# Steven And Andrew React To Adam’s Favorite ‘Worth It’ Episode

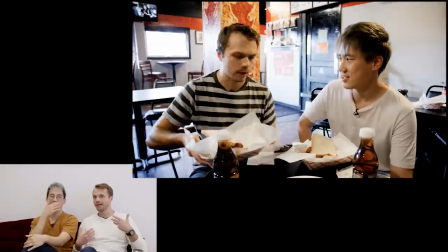(4:09) I like bread a lot. Yeah. I'm a bread lover. No, you are a bread lover.
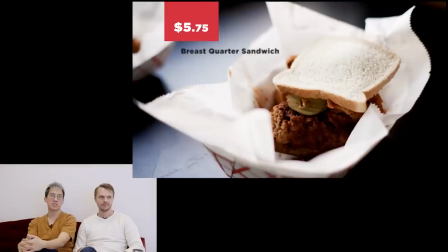(4:13)
And I think it was just, what you were trying to do was you were trying to make a point.
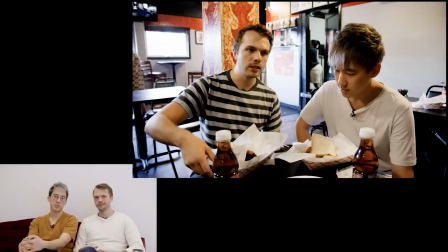(4:18)
It's trying to start the conversation. Yeah. You know? And sometimes you gotta be contrary to make the conversation more interesting.
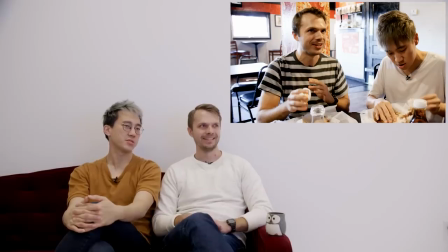(4:24)
You tend to sweat a lot on this show in every episode, every way. And I wanna point this out. Ooh. A lot of comments were saying that I touched my eye on purpose to make the show more dramatic. I am not in favor of making pain for myself. Otherwise, I would have started a different show called Unsolved. Okay, but I did Worth It. Yeah. Where we get to eat food around the world and explore cultural stories in amazing ways, not hunt ghosts. No. So no, I did not do it on purpose. If you want to watch a show where people fake it, watch Unsolved. But yeah, a lot of people accuse you of being like, oh, they're just putting on a show.
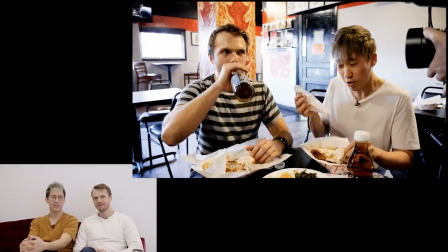(5:00)
But you were really feeling the pain of the spice, oh, right? Oh, yeah. And that was my most regretful moment.
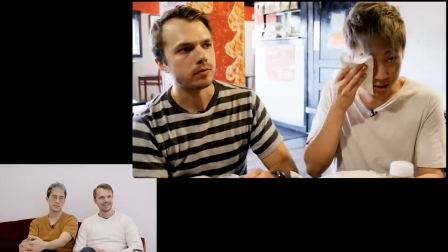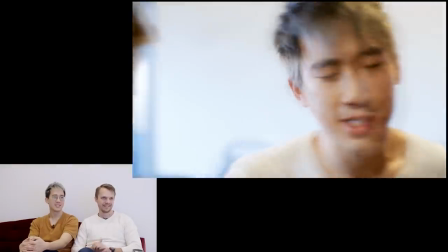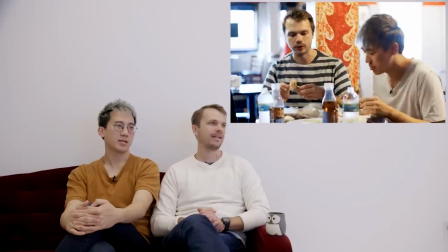(5:18)
So I remember watching the first cut of this, and you could not really convey with just like normal
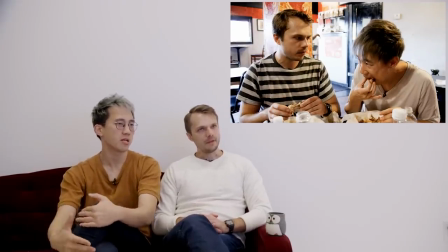(5:26)
filmmaking, straight documentary style, what we were going through. Right. So I remember Adam jumped on the keys, put this little thing together, and the editing keys. Yeah, right, not the keyboard.
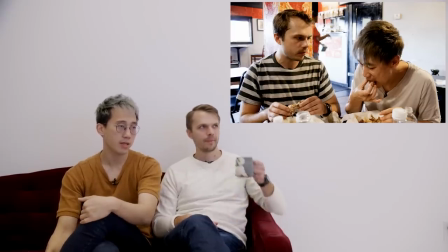(5:39)
And that was a very magical and accurate display of what we experienced.
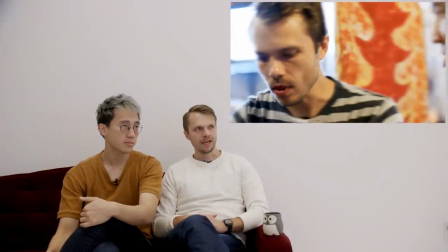(5:47)
Yeah. I see him. Kind of a funky, spooky time.
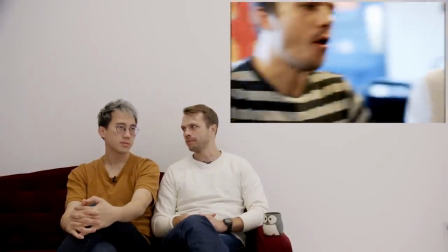(5:54)
Huh? That's how I describe that segment, funky, spooky. Oh.
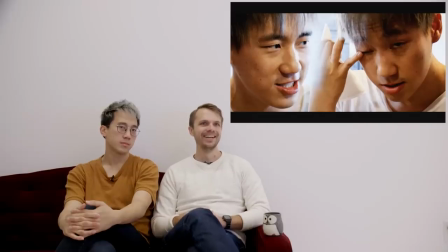(5:57)
It was really hard not to do the same thing that everyone else does when they're eating. Because mm-hmm. Like Hot Ones has a very unique, really cool way of visualizing being in pain from spicy food.
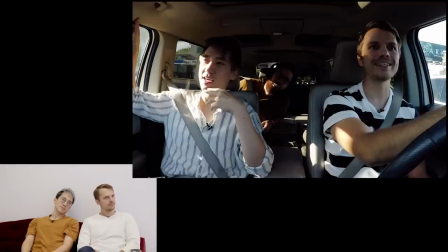(6:12) Is that Binging with Babish? No way, that's yeah. not him. Is it wait, real? Wait up.
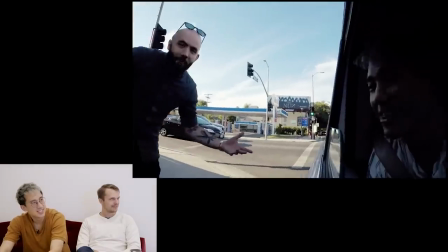(6:17) I'm my window. Hey, is that Binging with Babish? Yo! We're filming our last episode right now.
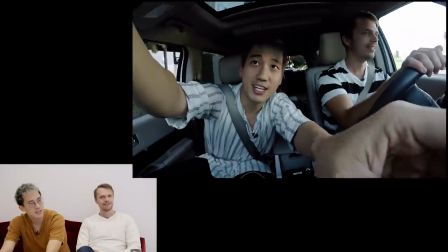(6:25) All right, enjoy, have fun.
So, Andrew is a friend, not of the show, but of the people of the show, of us.
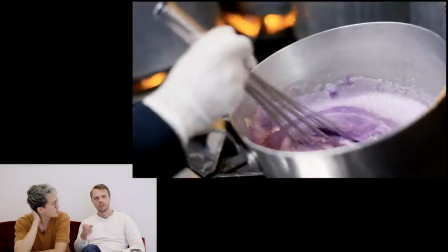(6:33)
I actually finished the editing for this location. Oh, hey.
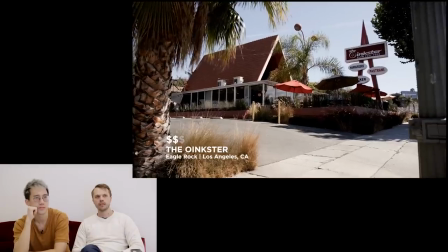(6:38)
Yeah. So, because we filmed in so many different cities, you'll see at the end, we go to Japan.
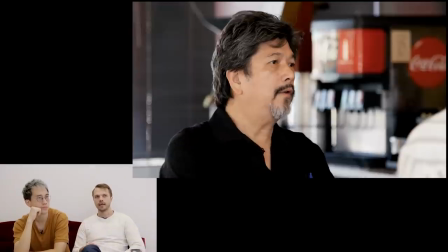(6:43)
The editing duties were spread out among multiple people. You can see the credits at the end, but for this location, I stepped in and did some of the editing finishing. Yeah.
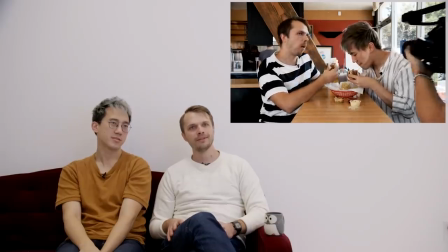(6:52) Oh, can we eat that, please?
This is one of my favorite restaurants in Los Angeles.
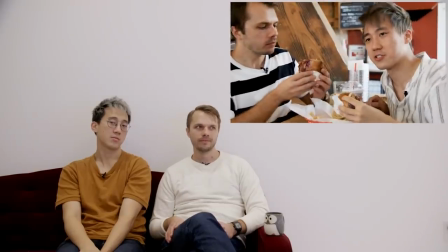(6:57)
This is probably one of my favorite restaurants, period. Wow. Yeah. Why?
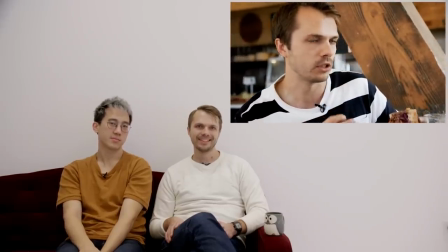(7:03)
Why is that, Adam? It's good. The food tastes good. Shameless self-gratifying plug.
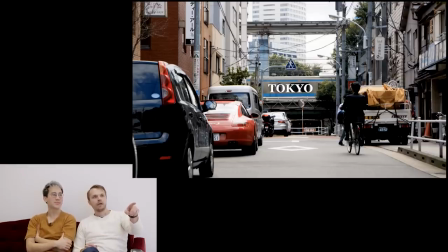(7:11)
Okay. On our last day in Japan, I went out with Annie to film city B-roll and just kind of like randomly stumbled across this street, and this might be my favorite thing I've ever filmed for the show. Why? I don't know. It's just like the composition and the, yeah.
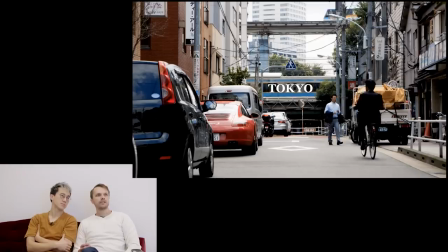(7:31)
The light is great. The light is great. I was trying to find something that conveyed like the simultaneous complex density of Tokyo, but also like the silence. So it's like a quiet street, but there's two trains, there's a guy on the bike, this red car here is nice.
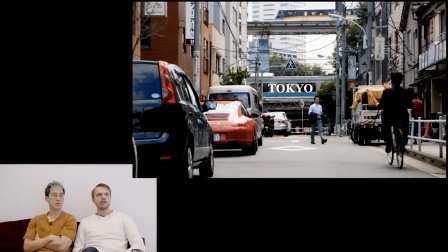(7:50)
Double train. Double train, yeah. Double train. Going there was actually opposite directions on different levels. There was actually a third train somewhere else that had run previously, but you can't see in this shot.
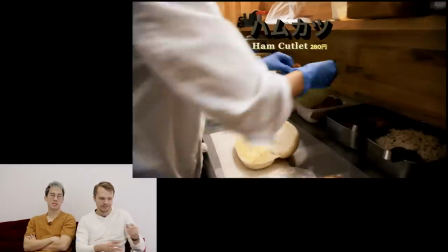(8:07)
So we went to this place, Let's talk about this place.
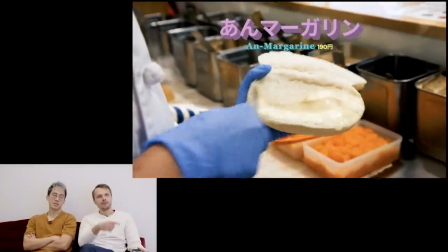(8:13)
Talk about how good that food is. That triple nipple. Adam's saying how good this place is.